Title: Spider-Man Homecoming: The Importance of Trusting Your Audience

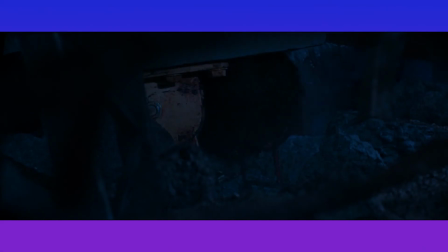[4:33]
Overall, this is one of my favorite scenes in the movie,
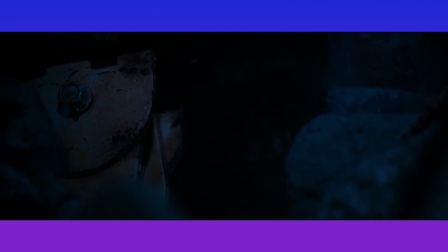[4:37]
but it also disappoints me just a little bit, and again, enough for me to make a video on it.
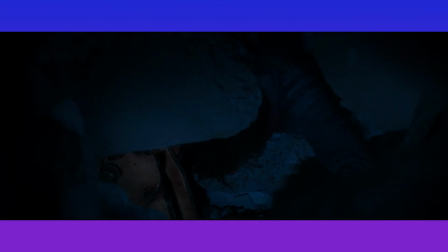[4:43]
We have these really great shots and really great acting. It's dark, it's claustrophobic.
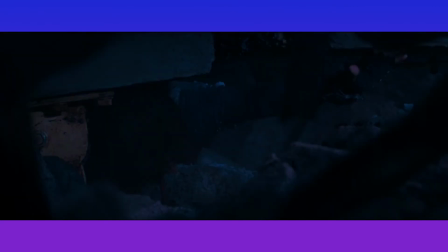[4:50]
Tom Holland is giving this, really desperate acting, and it makes me feel like I can't breathe because he's screaming so desperately for help.
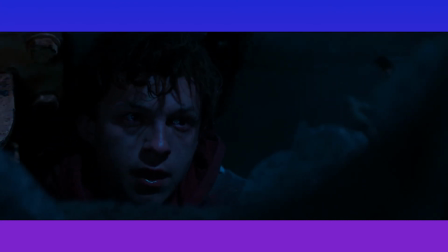[5:00]
Then we get this fantastic shot where we have a vivisection of half Peter's face and half of the Spider-Man mask that's floating in the water. And we have this voiceover, just Jiminy Cricket style, of Tony Stark saying, if you're nothing without the suit, then you don't deserve it.
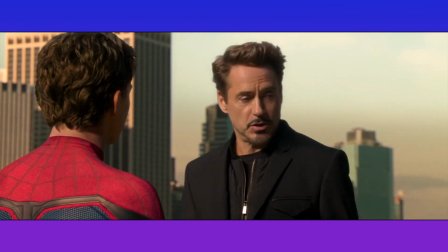[5:15]
Now, this is a really big plot point in the movie. It happened not too long ago, and as the audience, we get that.
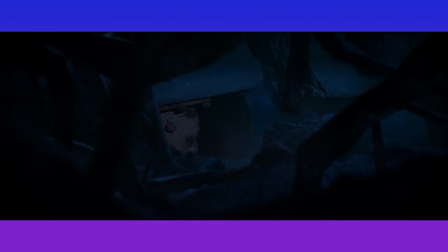[5:22]
This scene conveys that Spider-Man is more than the suit. It's who Peter Parker is.
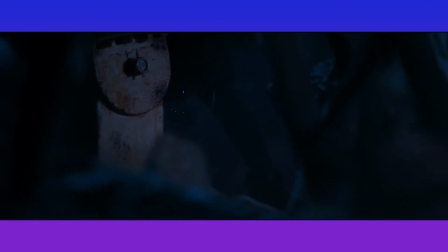[5:29]
We even get this really great dialogue choice where he goes from saying, "Come on, Peter," to "Come on, Spider-Man, come on, Spider-Man."
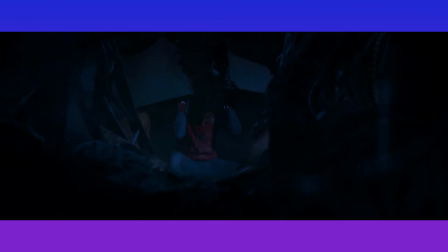[5:34]
The two are merging. They're not separate entities anymore. Peter is Spider-Man.
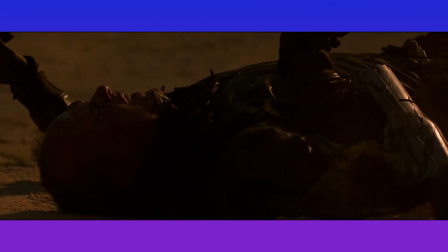[5:40]
Then, of course, he escapes and he goes down and he kicks the Vulture's butt and everything's great. We get a nice happy ending. But this is still a blemish on what is a fantastic movie.
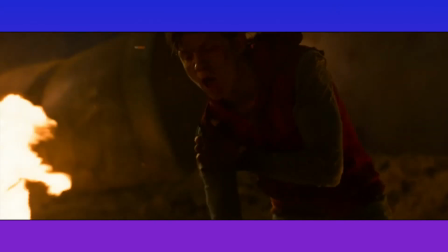[5:49]
I think it's really important for directors to trust their audience. Seemingly little things like this can really harm a scene and the dramatic tension.
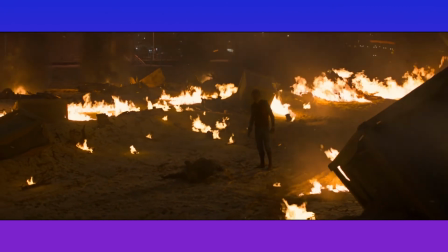[5:57]
One of the best parts about this scene is that Peter is alone. He has to get himself out of this problem,
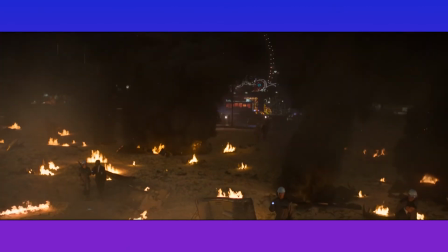[6:04]
and having this advice from Tony Stark pop back into his head takes away from his accomplishment of freeing himself.
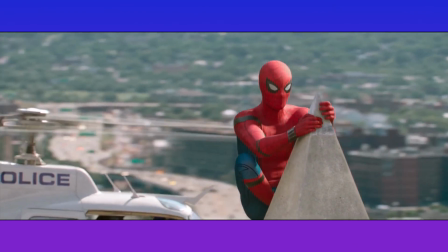[6:10]
Now, I know I'm overanalyzing this, but it's very important as a filmmaker for you to expect your audience to be paying attention.
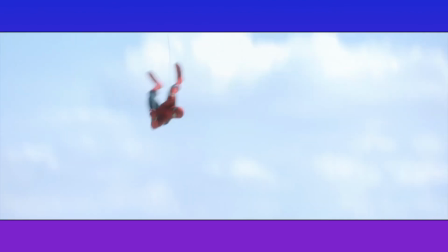[6:18]
You don't need to remind them of things that happened 20-some-odd minutes ago. So let me know what you thought of Spider-Man Homecoming.
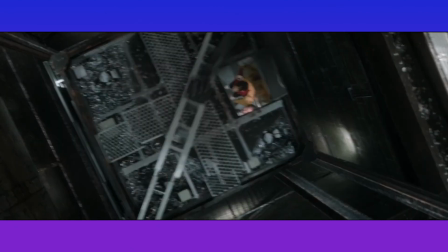[6:24]
I still think it's by far the best Spider-Man movie. I think Tom Holland is by far the best Spider-Man.
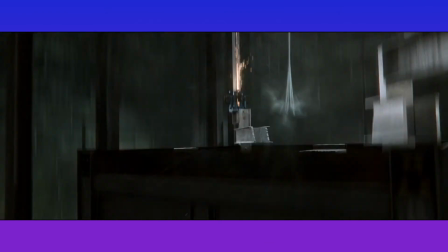[6:29]
But this is still a flaw, and it's still worth criticizing the things that we love.
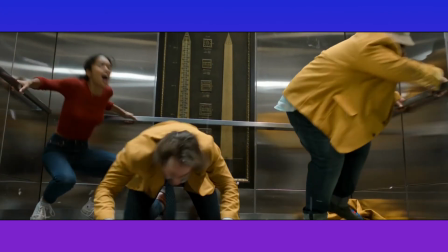[6:35]
I'll catch you next time.